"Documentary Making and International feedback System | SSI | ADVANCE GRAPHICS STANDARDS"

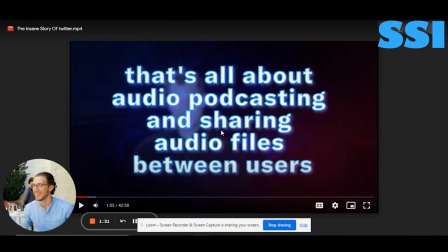8:25 like here for example we can use some scenes from the tv show about podcasting about audio files or about them working together
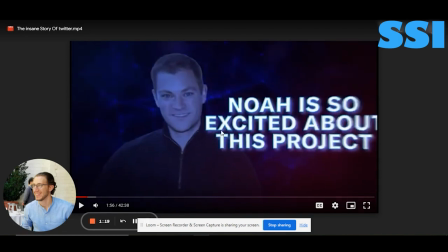8:36 then then write writing a lot of text you see here because we need to put less words as much as possible okay not every text will need to be written only the keywords and we really need to identify the keywords in my next project
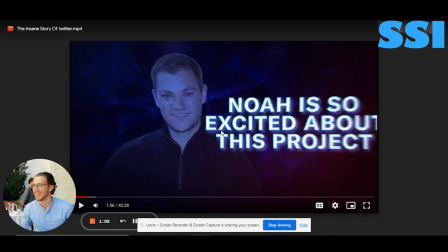8:54 i will highlight for you the keywords in order for them to not be confusions okay because you are using a lot of titles we don't need a lot a lot of title like this so to continue in chapter 2
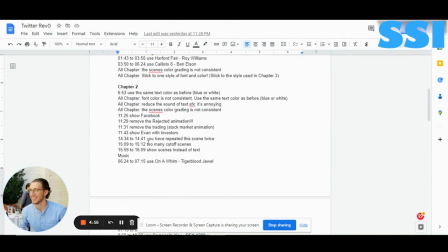9:08 1434 to 1441 this
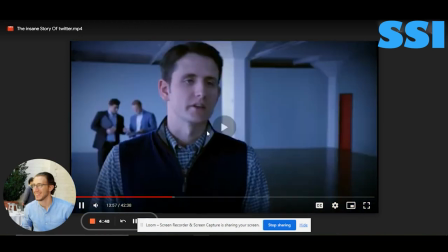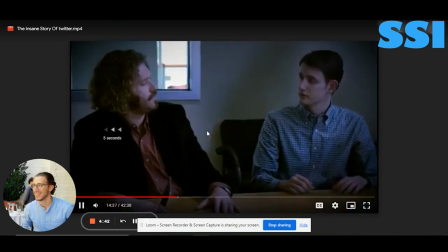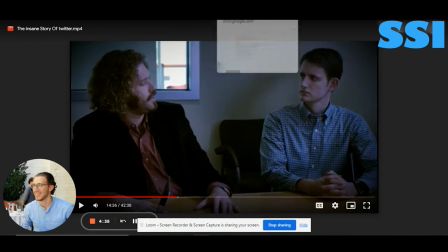9:27 scene you repeated it twice I think try to use a different one I saw this two times the scene
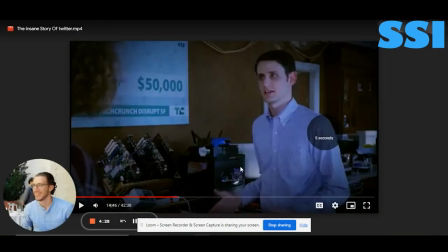9:34 here 1509 you
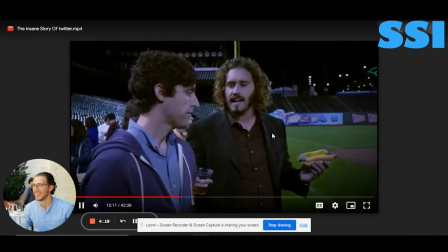9:44 see how there is a split cutoff see how now also many cutoff scenes so
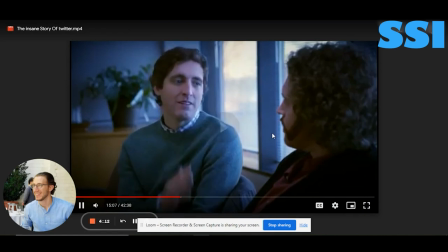9:50 they're cut very fast you need to avoid that it's annoying to watch you see split second
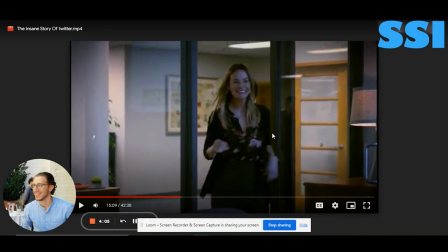9:57 scenes no only at least three second scenes so we don't see any disruption in the video
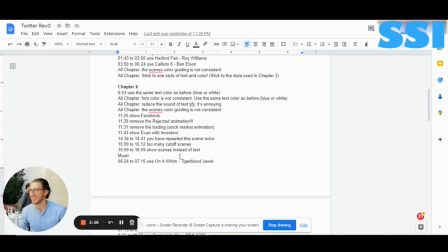10:06 avoid these please 1559 so
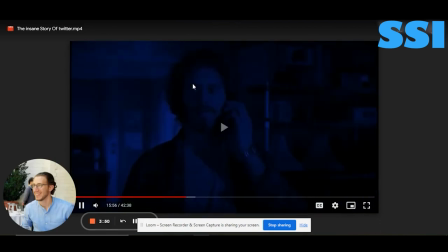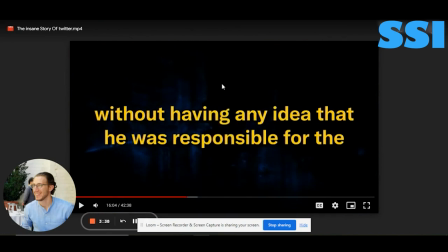10:24 here we can show a scene of of noah hugging jack for example or or noah getting emotional instead of the text it will be more engaging okay
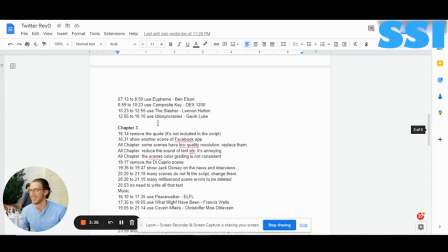10:38 here i put the music that needs to be changed for chapter two so for chapter 3 let's go to chapter 3
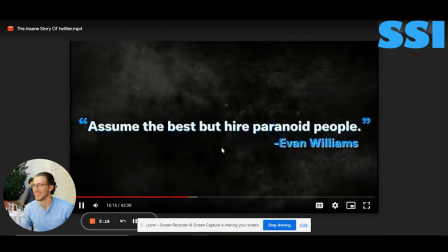10:49 which has the great font here this code
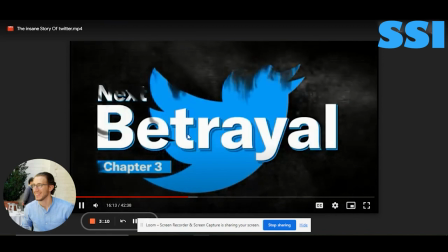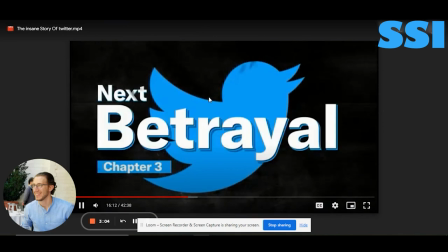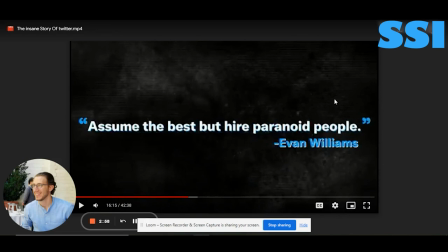11:04 like I didn't mention that there is a code in my script like this, it's a good code it's nice to have but I didn't mention it's not part of the script so please remove it
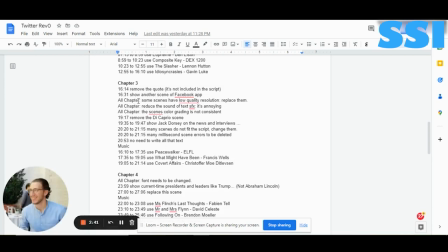11:20 so here let's go to 16 remove the code show another thing of Facebook app here
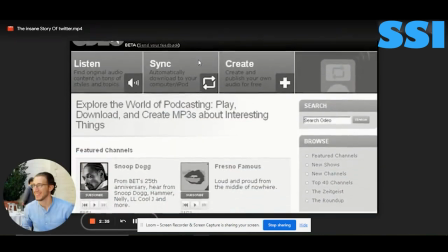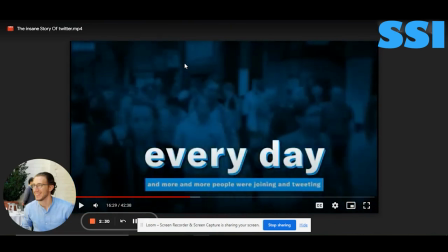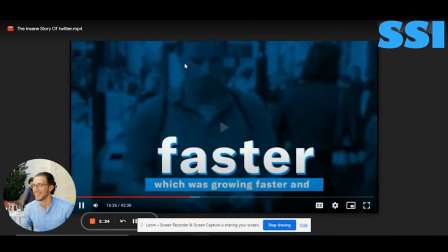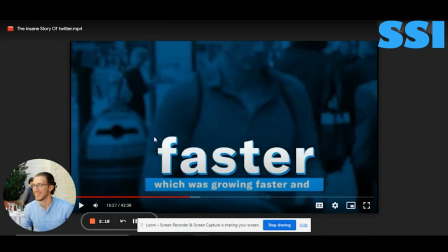11:44 okay the text is good but use the the first letter use it capped use a capped first letter here
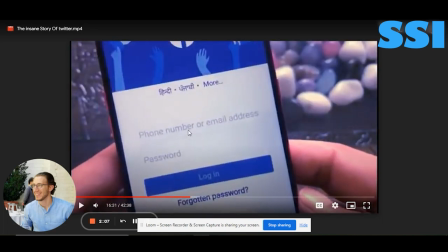11:56 same here the font is good you can you have to use this font style throughout the video consistently from start to finish here for this Facebook please use a another another
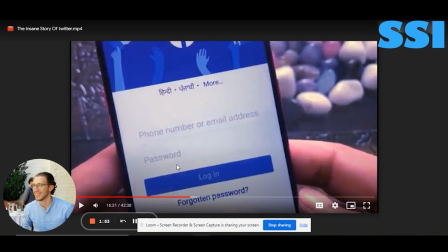12:09 scene than this one of someone scrolling through facebook the english version of
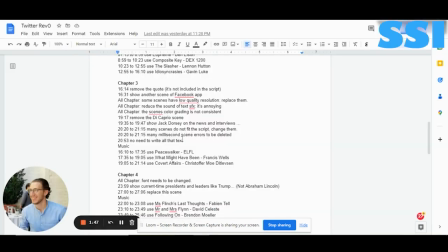12:16 facebook so people can recognize that this is facebook some scenes have low quality resolution that use the sound of text sfx also and color grading is not consistent
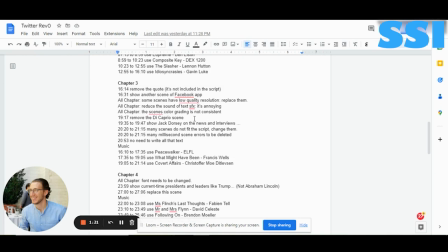12:30 either use the same color grading from chapter 3 to all because we can't use many color grading throughout the video.
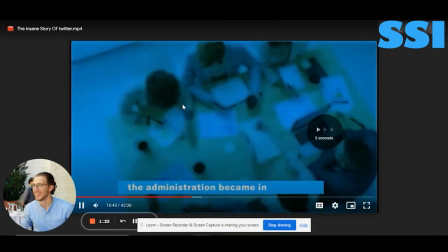12:42 1970 so
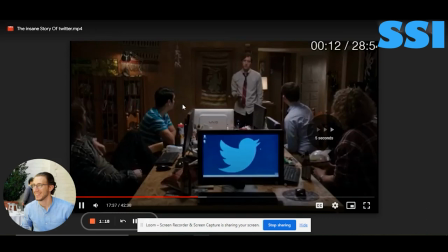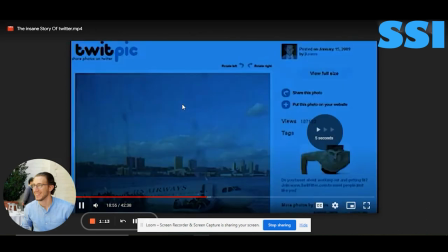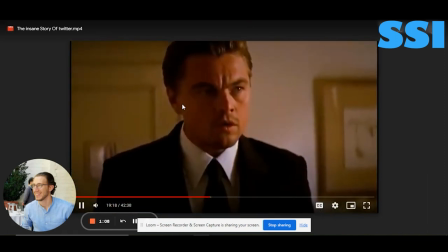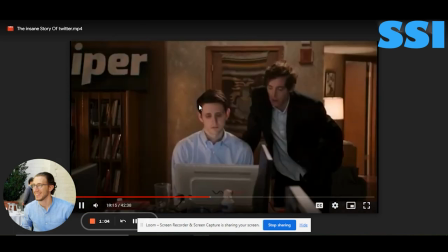13:00 here this scene from I'm
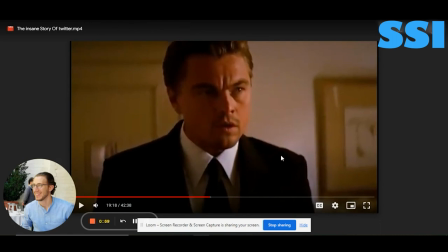13:05 not this this is a really relevant the scene you can remove it it's it
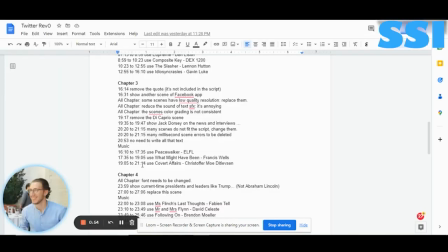13:09 doesn't say anything from
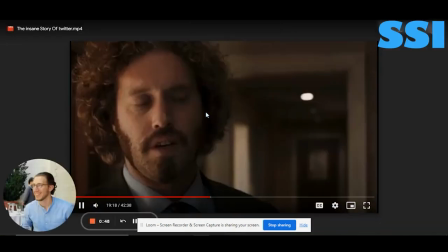13:14 2020 to 2115 here are the problem you
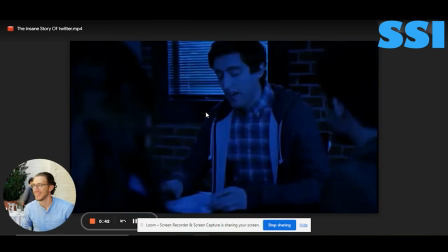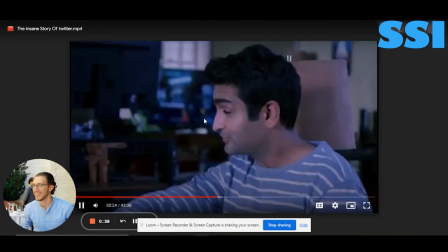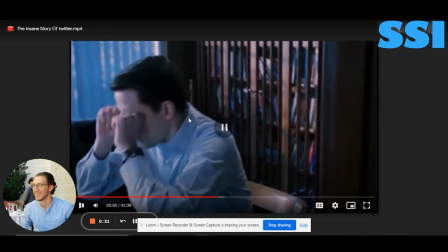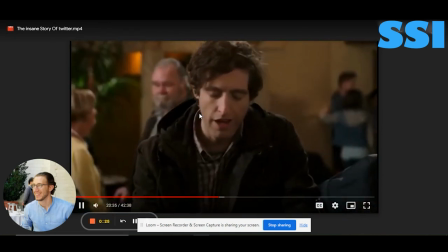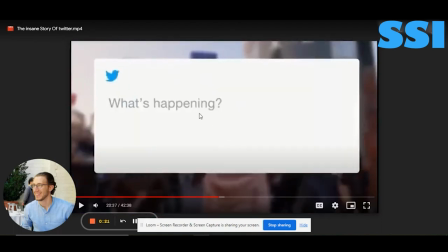13:43 see the cutoff scene there is cutoff scene here
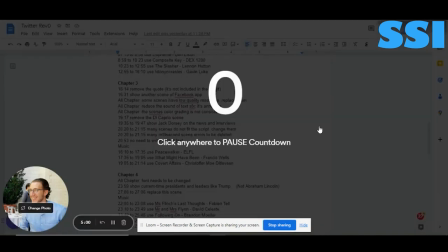13:50 I'm gonna continue in another video so in chapter 3
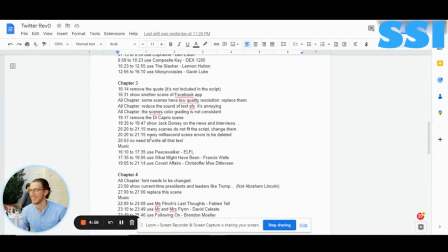13:54 I was saying that many scenes do not fit the script here in this part and many millisecond scenes error to be deleted let's let's check them together you
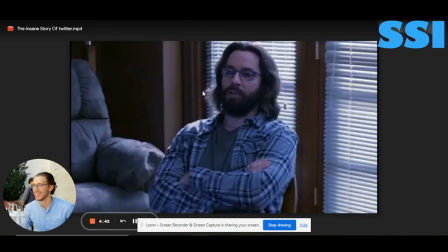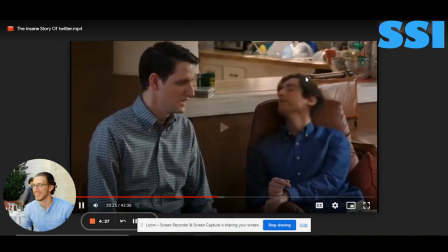14:13 see the millisecond scene that passed by avoid
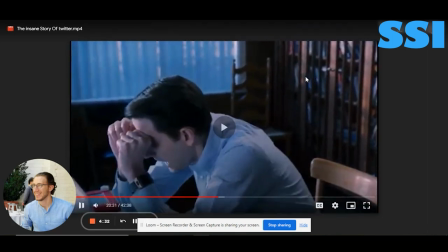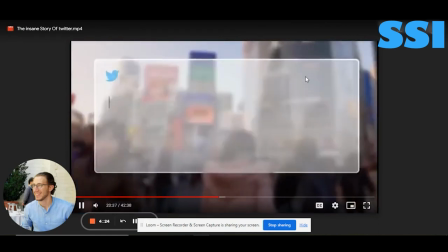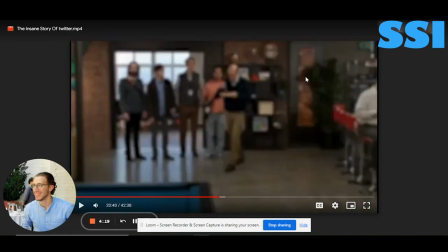14:32 using please other languages in English here
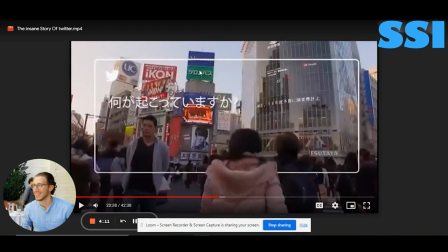14:38 try not to use Chinese or or or any
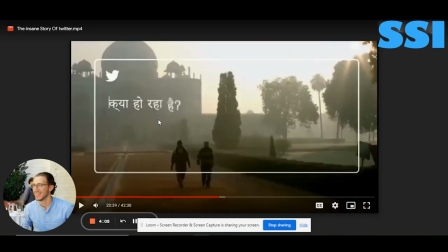14:45 other languages in English please thank you because our audience is mostly English speaking people
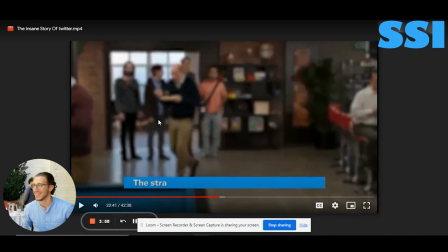14:52 there is many cut off scenes between here and here many cut off scenes you need to make scenes without cutoff too
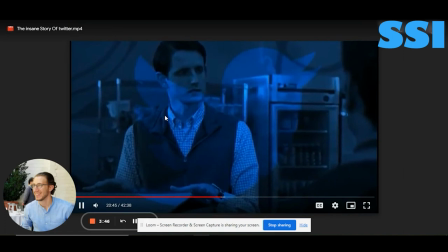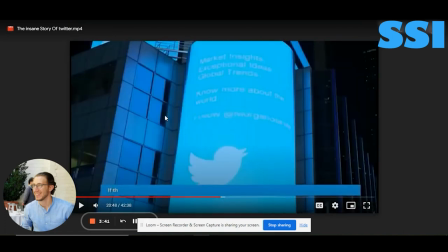15:09 much cutoff they are very cut very cut so
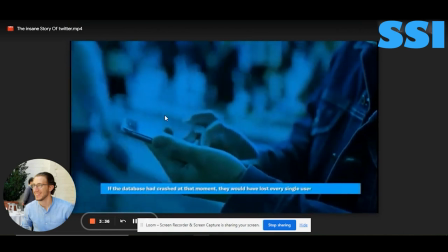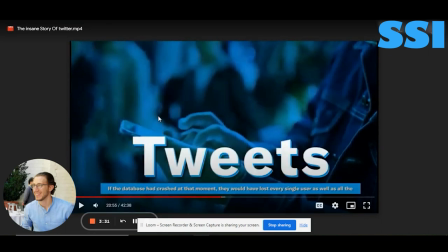15:19 here no need to write all this text just put crashed database crashed they lost every single user that's it no need to write all the sentence here
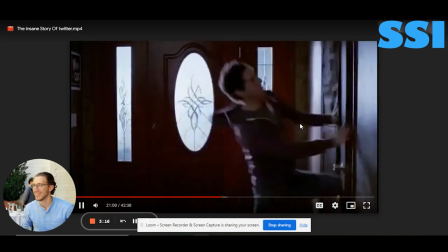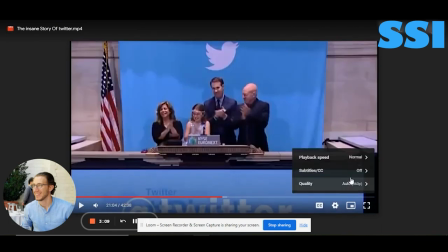15:40 the quality of the scenes in terms of I mean it's not maybe high quality in
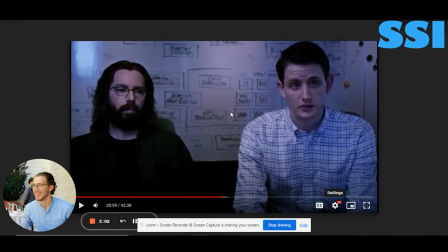15:47 terms of resolution I'm not sure why it's not it's not high resolution so